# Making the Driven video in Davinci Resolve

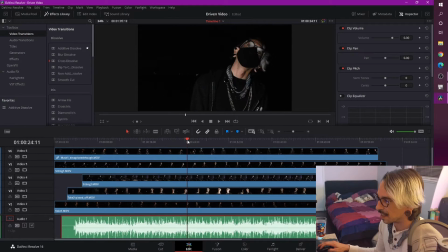4:05 And I don't know if you guys noticed this, but my glasses are hella fogged up. Most of the time I'm decapitated, which is why I called it Mask 1 Decapitated though. Let's go ahead and open up the project that has all the edits.
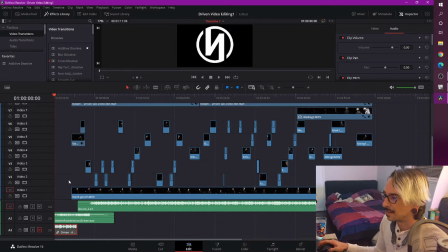4:23 Okay, so we've opened up the final version of what we ended up with.
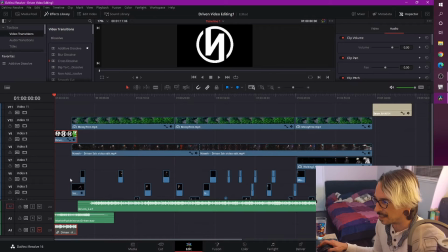4:30 As you can see, it got really complicated. A lot of different layers going on here. Well, it's mostly what you saw with a couple more. I added some other stuff for effects. For instance, this moss, which like on a tree,
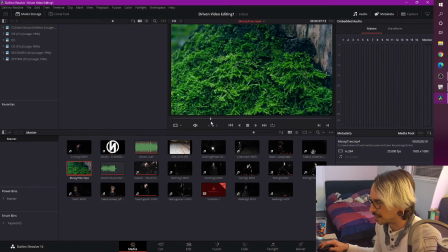4:45 I use that to add some like distortion, and you can barely see it. It's at less than 1% opacity. Let's go look at it. You got 0.15% opacity.
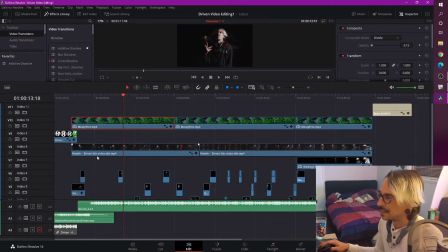4:59 It's over in the top right here, the inspector. So the inspector is how I do a lot of the effects.
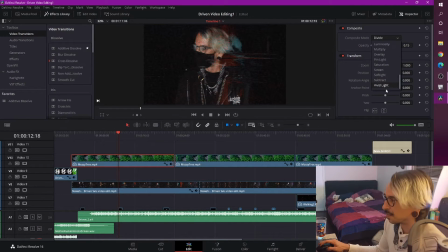5:05 If you look at composite mode here, this is super useful for doing all kinds of psychedelic types of effects. So it kind of created this red. I'll just bring up the opacity right here so you can see.
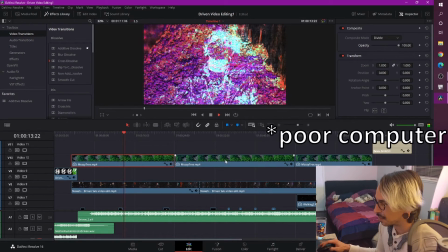5:21 That's what it would look like if it was fully visible. It's just way overkill, obviously.
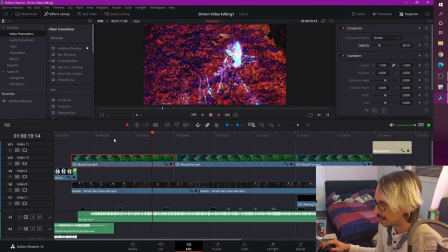5:28 So we bring it way down, even way low, it's still too much. It's just it takes over the whole thing. Even at 2.6%, it's just way too intense.
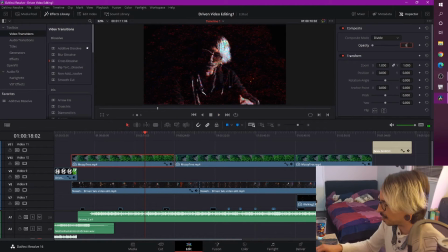5:42 So I had it all the way down to 0.15, and it just adds a tiny bit of this red distortion across the whole thing, and it's just moving.
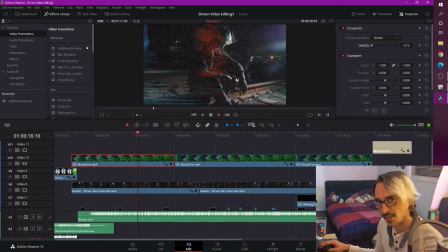5:57 So that was that.
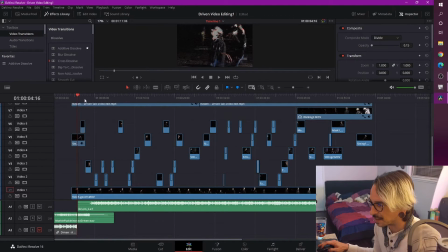5:59 So obviously I'm doing these edits here that are jumping from scene to scene. Basically what I do is I go through line by line my own lyrics and
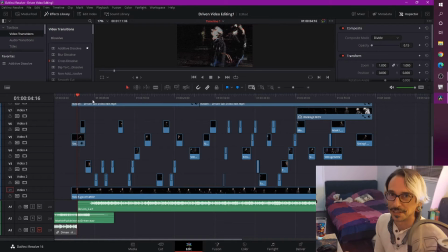6:11 just go through each shot and just decide, all right, which one's the coolest. And then I also think about making the edits on beat.
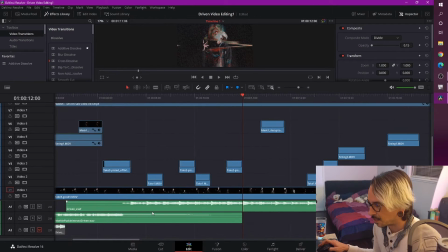6:19 You can see the transients in the song. If you zoom way in here, all these little spikes, those are beats basically. Most of the bigger ones are snares generally, so you know that's going to be on the snare. The one in between is going to be kicks, because I just did 4 on the floor on the song.
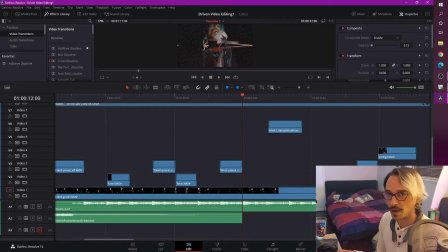6:38 It's just like whatever, any type of beat, you're just going to want it in sync with the kicks and the snares, right?
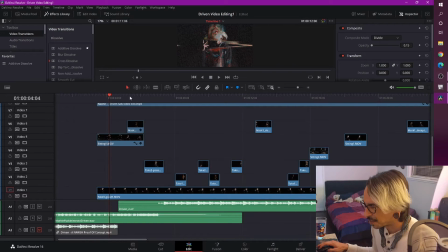6:47 So my computer can barely run this, so you can't even see the edits that I did. And that was kind of key, is I did all the edits first just to get the shots right.
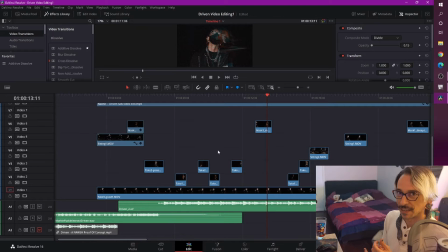7:04 And then I printed that and I sent it over to a friend of mine who put it through some VJ software called Resolve. I told him to just put effects just across the whole thing, just like really crazy.
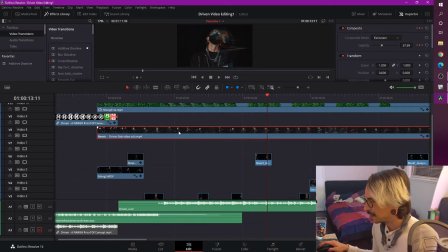7:15 And he sent me back this guy here, which I basically put on top of everything. It's the same video, but going through all these crazy effects.
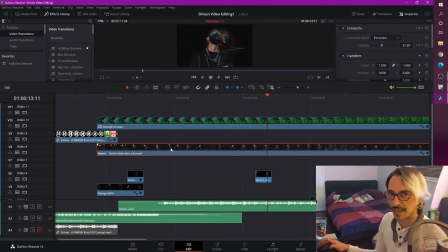7:27 And I didn't want to use just that by itself, because it's too much live show DJ effect kind of thing. Like I do want it to have still some of the more regular kind of shot mixed in. So what I did was I automated the opacity.
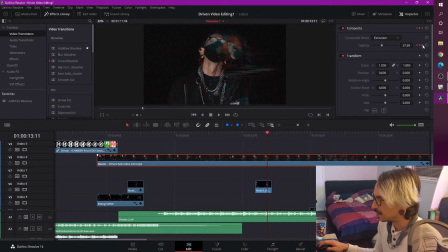7:45 To automate in DaVinci here, you got this little diamond guy on the right. So any of these parameters you can automate by creating automation points. These little carrots here will send you to each point.
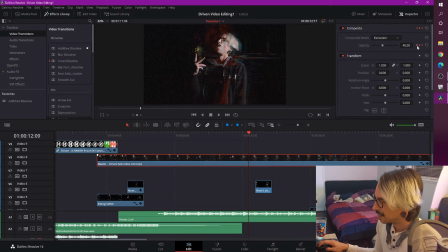8:03 As I step through, you can see the timeline kind of bringing you to each point where I made a change.